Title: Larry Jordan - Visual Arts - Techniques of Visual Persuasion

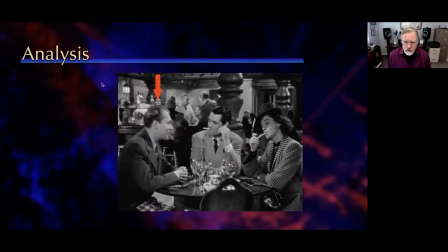[12:30]
This is just as carefully constructed for motion as it is for stills or as it is for PowerPoint. We're using the same six criteria. And what we're using are these criteria to guide the eye as we move from one part of an image to another.
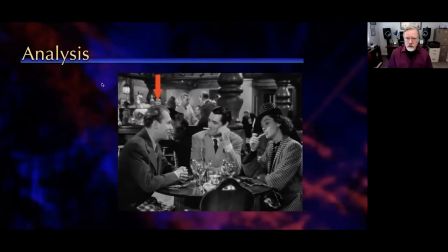[12:47]
So I can tell you my story, which is a key element of persuasion. Tell you my story as the scene unfolds or the shot is analyzed. So those are the six priorities that guides where the eye is going to look in the frame.
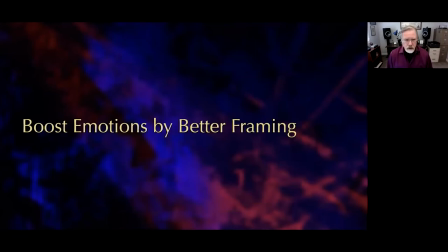[13:03]
But there's more to an image than just where the eye goes. There's also an emotional context. And here I want to show how we can boost emotions by changing the frame of our image.
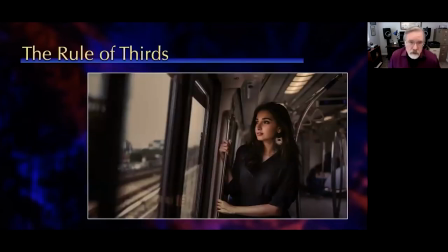[13:15]
And probably the most important of these is called the rule of thirds. Here we have a woman riding a train, looking out the window. I love the lighting in this. But there's more than just lighting, and there's more than just simply pointing the camera and shooting the picture.
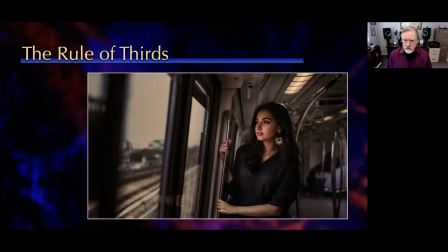[13:33]
The construction of this shot has a very specific structure called the rule of thirds. If we lay a tic-tac-toe board over the top of the image, that which draws the eye, that which is the most captivating, occurs at the intersection of those lines.
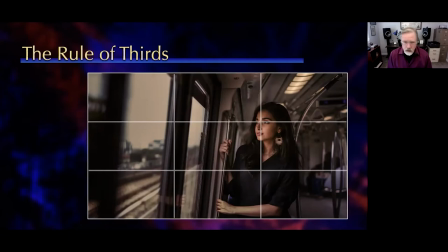[13:51]
The top right corner where her eyes are, top left corner, lower right, and the lower left. If you have something, for instance, an object which doesn't fit exactly at the intersection, it works the best if it's on one of those lines. And notice it's not the center. The reason it's not the center is the center is boring.
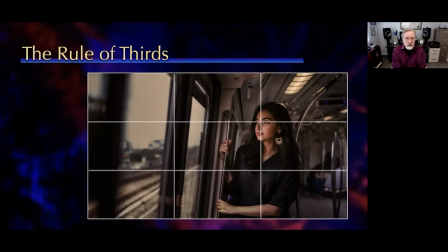[14:11]
As soon as we put something in the center of an image, our eye says, ah, it's in the center, and it immediately starts looking everywhere else in the frame. Here, you cannot help but keep coming back to that woman's face.
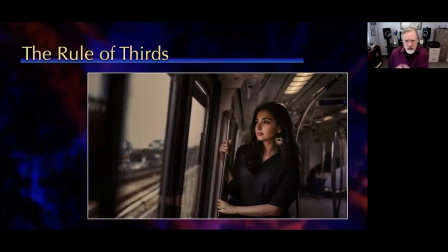[14:24]
You keep, well, I want to look out the train window. yeah, but she's more important. It's like this weight that keeps put like gravity, pulls us back into the frame. It's called the rule of thirds. Let's take a look at this a different way.
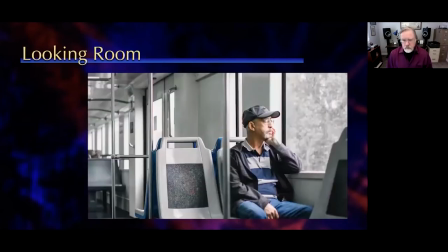[14:37]
Here, again, we have another person riding a train. I seem to have this affinity for trains. Riding a train, looking out the window. If we put the rule of thirds on top of it, exact same position as the woman was, but now there's a difference.
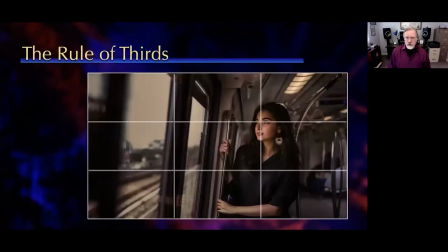[14:54]
Let's go back to here. This is called looking room, the distance between, in this case, her eyes, and the left-hand edge of the frame where she's looking. She's looking to the left. That big area in the frame is called looking room, and her looking room is quite wide.
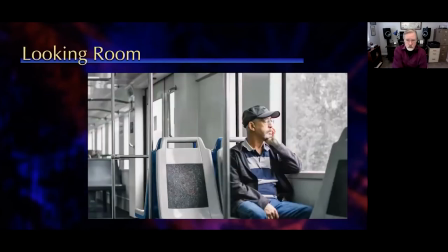[15:12]
His looking room is quite narrow. Horror takes advantage of this all the time, because there's a psychological thing that we as viewers do that's just completely irrational. Our thinking as a viewer is that the people in the photograph can only see to the edges of the frame.
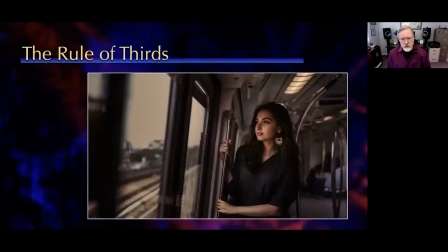[15:33]
Here, she can see broadly. She's got this great view. She can see a great deal. It's a comforting, safe feeling. She can see everything that's coming up. Here, he's pushed up tight against the edge of the frame.
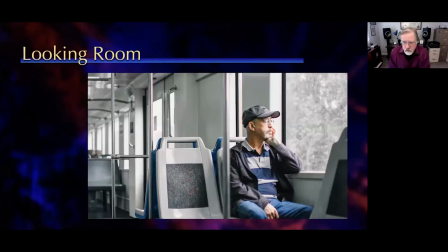[15:46]
This makes you nervous, makes you uncomfortable, gives you a sense of unease. Something is going to go wrong. Of course, he can see out the window. Of course, you know, if this is a horror film, the heroine is about to walk through the door where the evil villain is about to pounce on her.
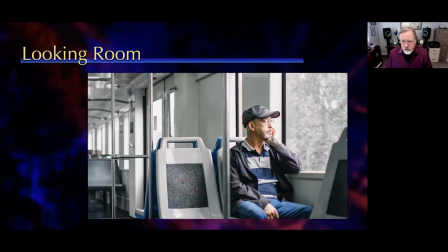[16:02]
Well, you don't think she's not met the evil villain over the craft table having lunch the day before? She's seen what the makeup looks like. She's read the script. She knows she's going to be screaming in two and a half. She knows all this stuff, but our brain says she can only see to the edge of the frame and no more.
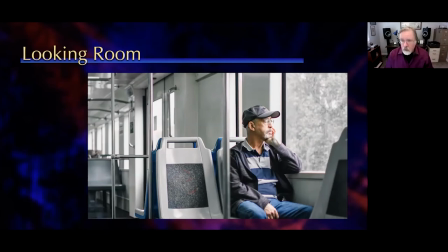[16:19]
So by positioning us tight to the edge of the frame, we heighten the emotion for good or for bad.
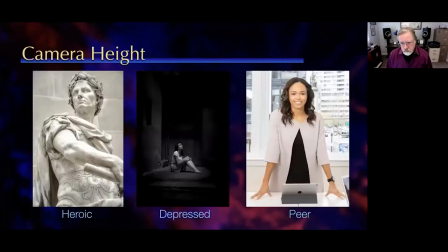[16:26]
It's called looking room. Now there's another thing we can do, which is change the camera height. Most of us, when we take pictures with our cell phones, we hold the cell phone right up to our eye and take a picture. I'm 6'3".
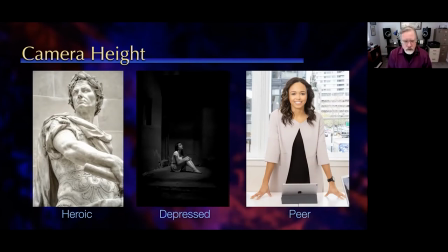[16:39]
I've got a seven-year-old granddaughter who is somewhat shorter than that, and her pictures have an entirely different perspective because she's about two and a half feet closer to the ground than I am. If you look up at an object, it's called a heroic shot. Whatever you shoot seems bigger than life.
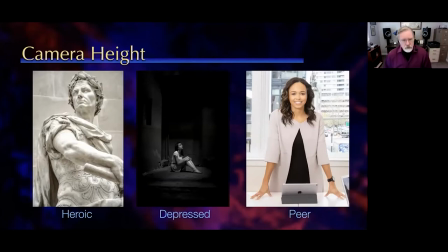[16:57]
This is one of the reasons we look up at statues. If you look down at something, that's something we look down on as small or diminished or depressed or less or somehow reduced in value.
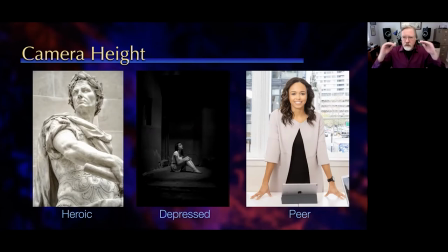[17:11]
And if you want to feel that you're the equal of somebody, put the camera directly at the eye height, the eye level of the person talking. This is why newscasters and politicians all want to have the camera exactly at their eye height.
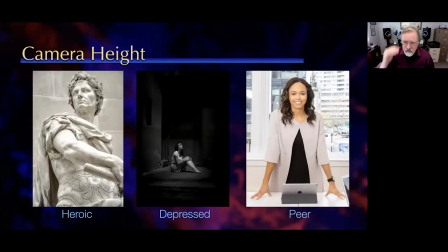[17:25]
They may be more powerful than we are, but they want to give the emotional illusion that they are the equal of us. Larry, you say, nobody does this in real life. We do this so much in real life, it has its own name.
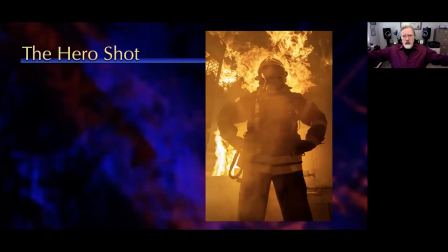[17:41]
It's called the hero shot. Ta-da! How can we not say this man is incredible? Burning building, looking up. Now, take out the burning building, take out the guy,
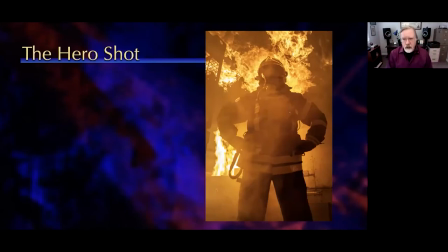[17:57]
leave the camera exactly where it is, and put a product on a table and shoot up at the product. We use this shot so much, every commercial you see has a hero shot. We're looking up to the product. We are not worthy of buying this product.
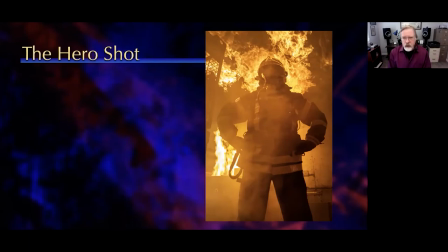[18:16]
Our worth in society will go up if we buy this product because we are looking up to it.
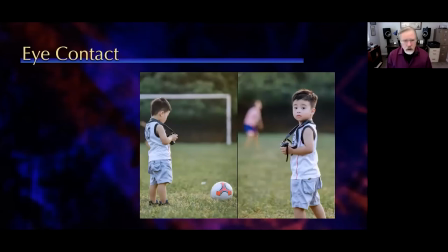[18:23]
Another difference, look at eye contact. Here on the left, we're voyeurs watching a little kid play with a camera. On the right, we're participants. The little kid, by simply looking at the camera, has involved us in the conversation.
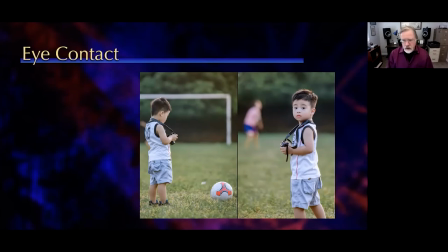[18:41]
Now, there's times where you want eye contact, where you want the audience to feel involved, but there's other times where you want the audience to feel like they're looking over somebody's shoulder. And looking at the camera totally breaks that fourth wall illusion.
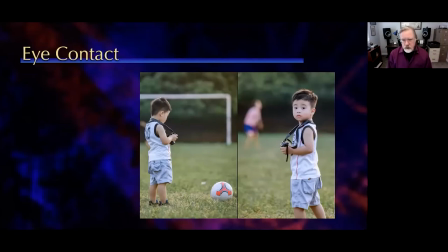[18:57]
There's a huge emotional difference between looking over the shoulder and being a participant. Look at how these two shots make you feel. You can almost feel like I want to walk closer to the kid on the left. He'll never know I'm coming because I want to see what he's looking at. And the one on the right says, oh, I've been caught.
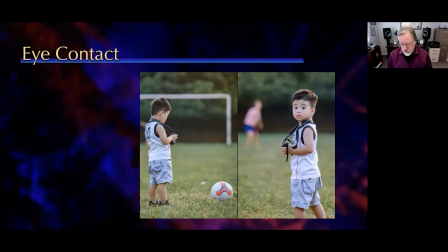[19:14]
I got to pay attention. I have to behave. I need to participate. Eye contact is a very, very powerful thing.
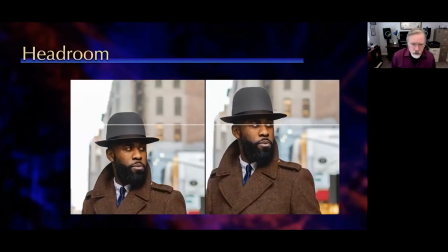[19:23]
Also, another trap we fall into is we put the object that we're shooting in the center of the frame. His eyes are dead center in that image. With all that extra headroom, look at how that diminishes him. Look at how it just, he doesn't,
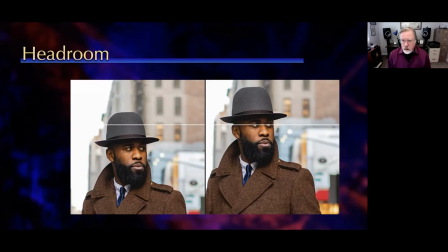[19:40]
it's the exact same shot on the right, and all I did is tilt the camera down. I cropped it differently, to be truthful. And yet, look at how much more present he is, how much it's, I haven't changed the size of the shot, I just simply tilted down.
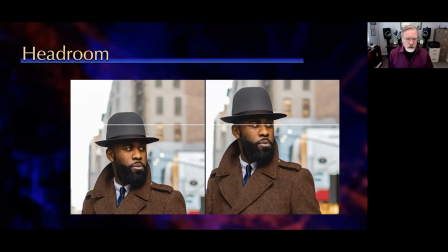[19:58]
And yet, look at the difference emotionally between an okay, he's in the picture, and oh, dominant subject, just by changing the headroom, or here.
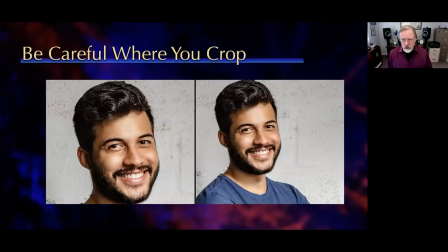[20:14]
We have a bodiless head on the left. Look at how much more pleasing it is to not crop on a body joint. Don't crop at the neck, at the elbows, at the wrist, at the waist. Crop slightly closer, or in my case, slightly looser.
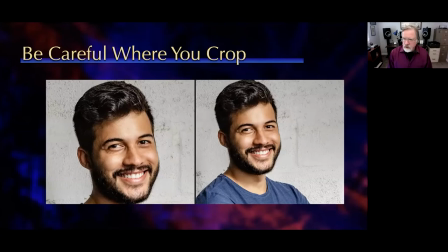[20:30]
So look at how the headless shot feels much less comfortable than the shot where we're seeing him head and shoulders.